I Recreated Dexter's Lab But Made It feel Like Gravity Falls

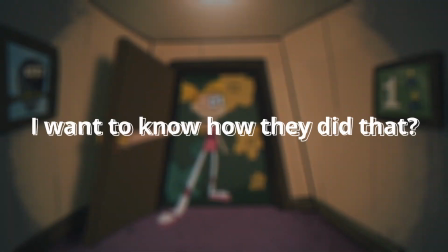0:00 Have you ever watched an animation and thought, I want to know how they did that? That's exactly what happened to me with the opening of Dexter's Laboratory.
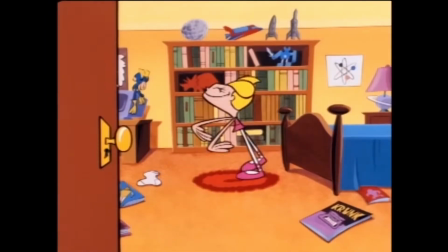0:06 I've loved this show for years, and there's something about the opening shot that has always stuck with me. So when I had the chance to recreate part of it as part of a bigger collaboration,
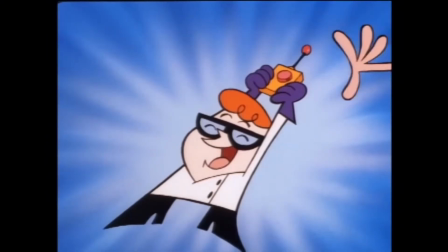0:14 I decided to make it a little more complicated for myself because I wasn't just trying to recreate Dexter's Laboratory,
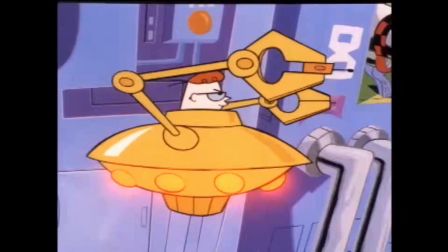0:20 I was trying to figure out something entirely different. What if the shot felt like Gravity Falls instead?
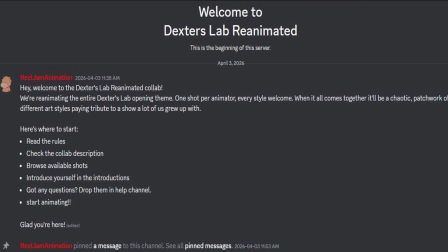0:25 This project is part of a larger Dexter's Laboratory collaboration.
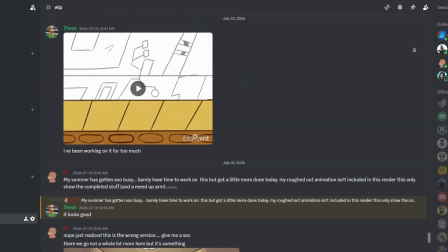0:29 I gathered a bunch of animators with different styles and different skill levels and experiences, and we're each recreating a shot from the opening theme.
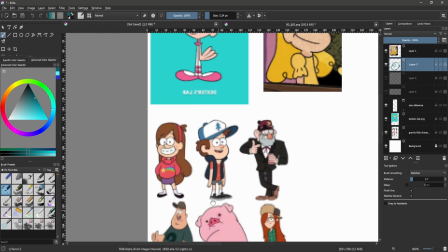0:37 I chose the very first shot, but almost immediately, I knew I didn't just want to copy it.
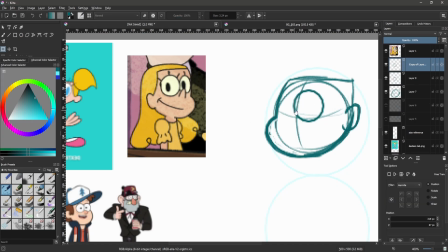0:43 I wanted to use it as a foundation for something else. Two references and two jobs.
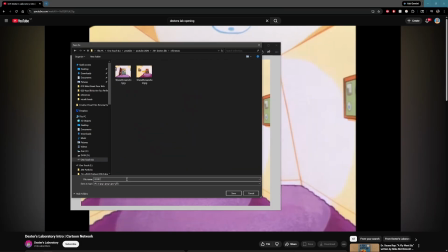0:48 Here's the thing about using reference that I think trips up a lot of animators. We find one thing we love, and we expect it to answer every question we have.
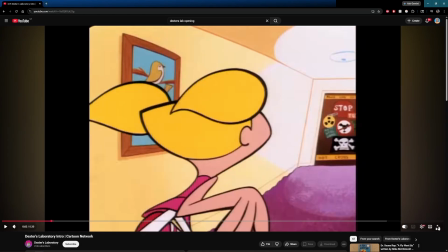0:56 But a single reference usually can't do that. Different references are good at answering different questions.
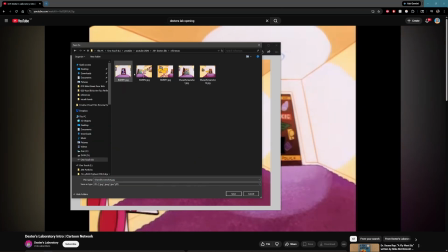1:02 So I split the job into two. Dexter's Laboratory became my structural reference.
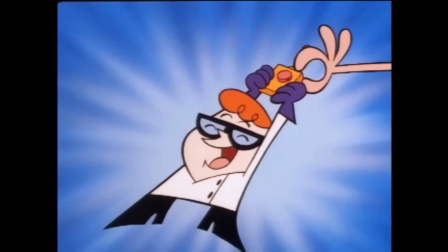1:07 It told me how the shot was staged, how it's posed, how it's timed, and where the camera sits, and how it moves.
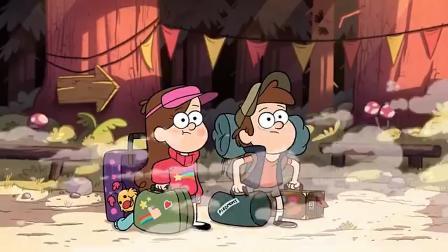1:14 Gravity Falls became my feeling reference.
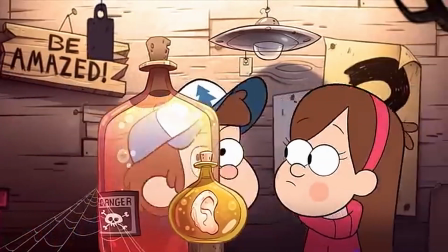1:17 It told me how the character should act, how exaggerated the pose should be, what the character design language should look like.
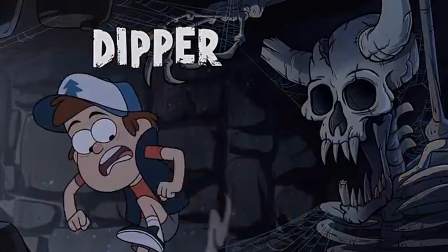1:23 One reference gave me the skeleton, the other gave me the personality. And the whole project became about figuring out how to fuse these together.
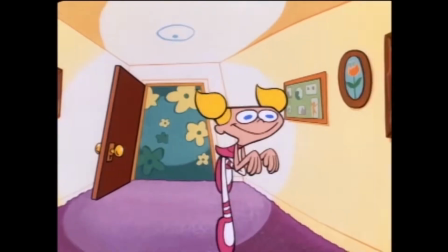1:30 So I started with Dexter's Laboratory and broke the shot down. How's the character pose?
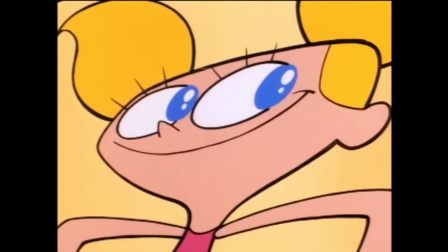1:35 How long is each pose held? Where does the movement accelerate and where does it slow down? How's the camera positioned and how does it move?
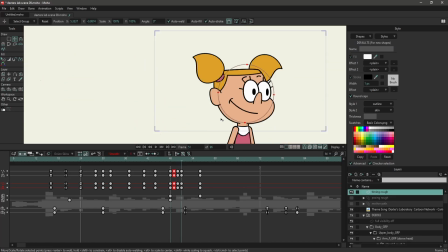1:42 Those questions gave me a blueprint, a timing chart, a camera plan, but none of them told me what the shot should feel like once it's done. For that, I had to keep asking a second question the whole way through. If this were a Gravity Falls shot, what would be different?
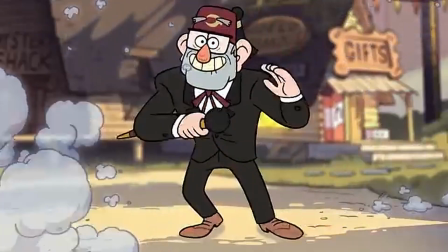1:56 That question hit me almost immediately with the character design. I didn't recreate Dee Dee exactly as she appears in the original.
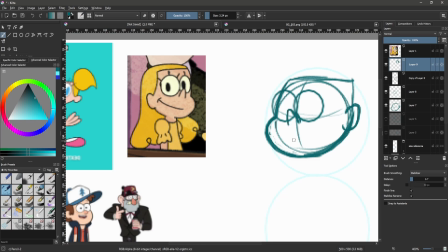2:03 I redesigned her to fit more into Gravity Falls' visual language, the proportions, the shapes, and the way the design reads.
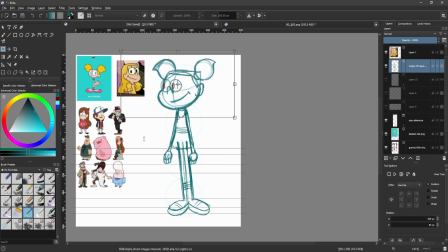2:10 So this became a strange little hybrid. The shot is structurally Dexter's Laboratory, and the staging is also Dexter's Laboratory,
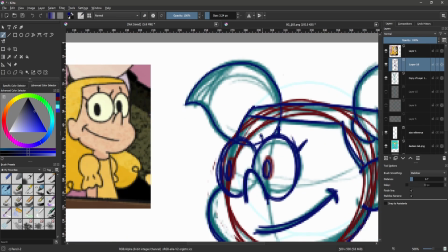2:19 but the character walking through it is dressed in Gravity Falls rules, and that's really the whole experiment in one image.
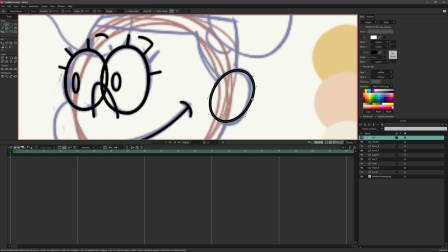2:26 I decided to do the animation in Moho because I want to become a stronger Moho user, and to animate a Moho, I would need a Moho rig.
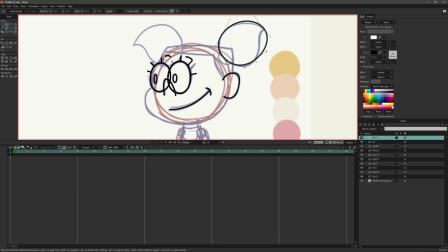2:34 Lucky for me, this was my first rig in Moho. I deliberately tried building it with bones, partly because I wanted the challenge,
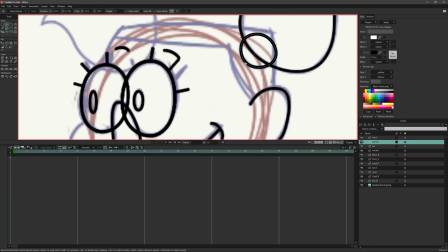2:43 as if learning the program wasn't a challenge on its own,
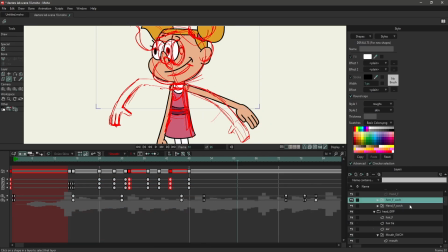2:47 but also because I needed the character to move in a way that felt closer to how Gravity Falls handles its poses and shapes.
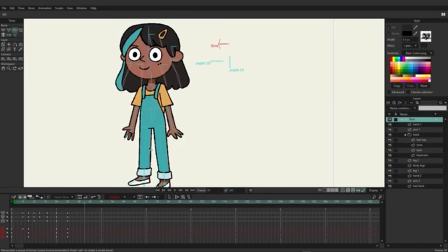2:55 A little looser and a little more exaggerated. And I wasn't sure a standard bone rig would give me that.
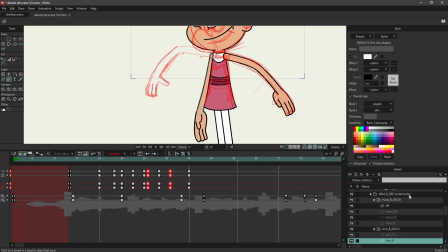3:01 So I built the character and figured out how I wanted it to move as I went along,
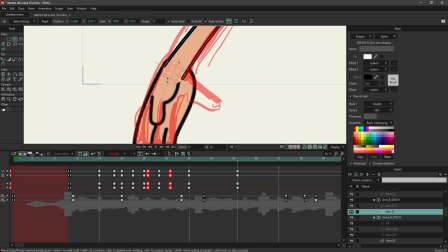3:05 using the Dexter's Lab timing as my math, and pushing the poses to a little bit more like how Gravity Falls
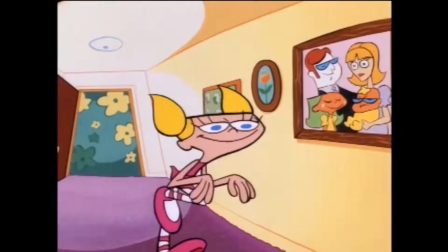3:11 handles their animation. For the background, the original shot uses a pretty distinct dual one-point perspective,
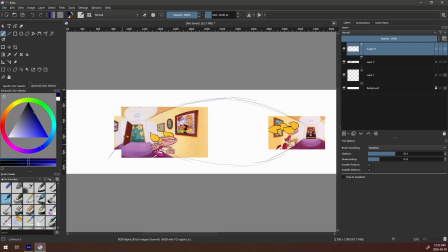3:19 and I've never really dealt with a background like that before, so instead of simplifying it, I decided to recreate the same setup,
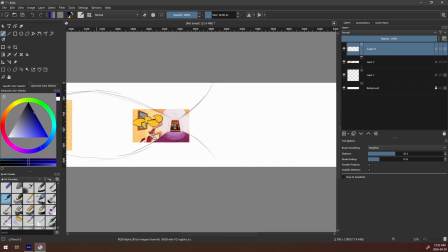3:27 partly because it's part of what makes the original staging work,
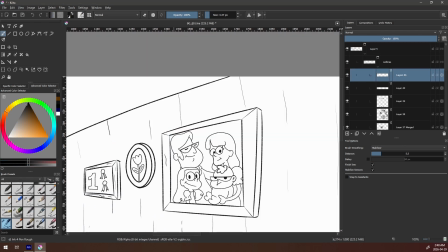3:31 but once I had the perspective figured out, I still had choices to make about how it was rendered, how detailed it was, how it was shaded,
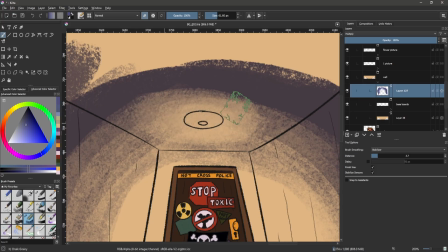3:39 and I tried to lean those choices towards what would sit comfortably next to a Gravity Falls character, instead of a Dexter's Lab one.
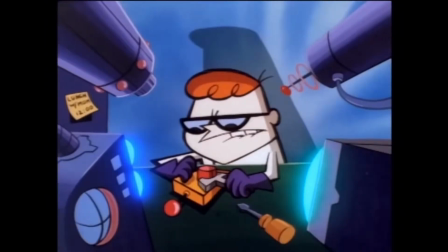3:46 That became the pattern for the whole project.
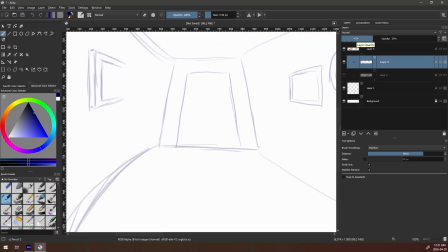3:49 Dexter's Lab would hand me the structural answer, while the Gravity Falls reference would hand me the feeling question.
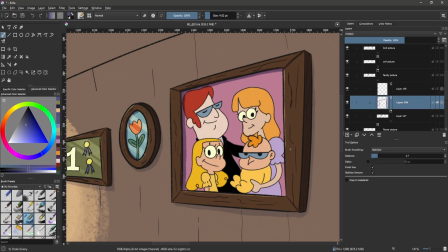3:56 And I had to answer both those at the same time. I didn't know how I wanted to build the rig, so I experimented.
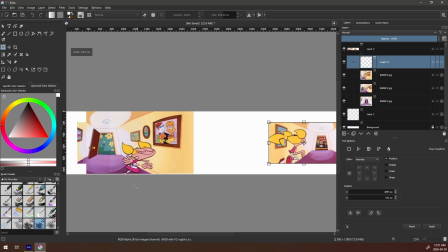4:02 I hadn't made a background with this kind of perspective before, so I had to figure it out.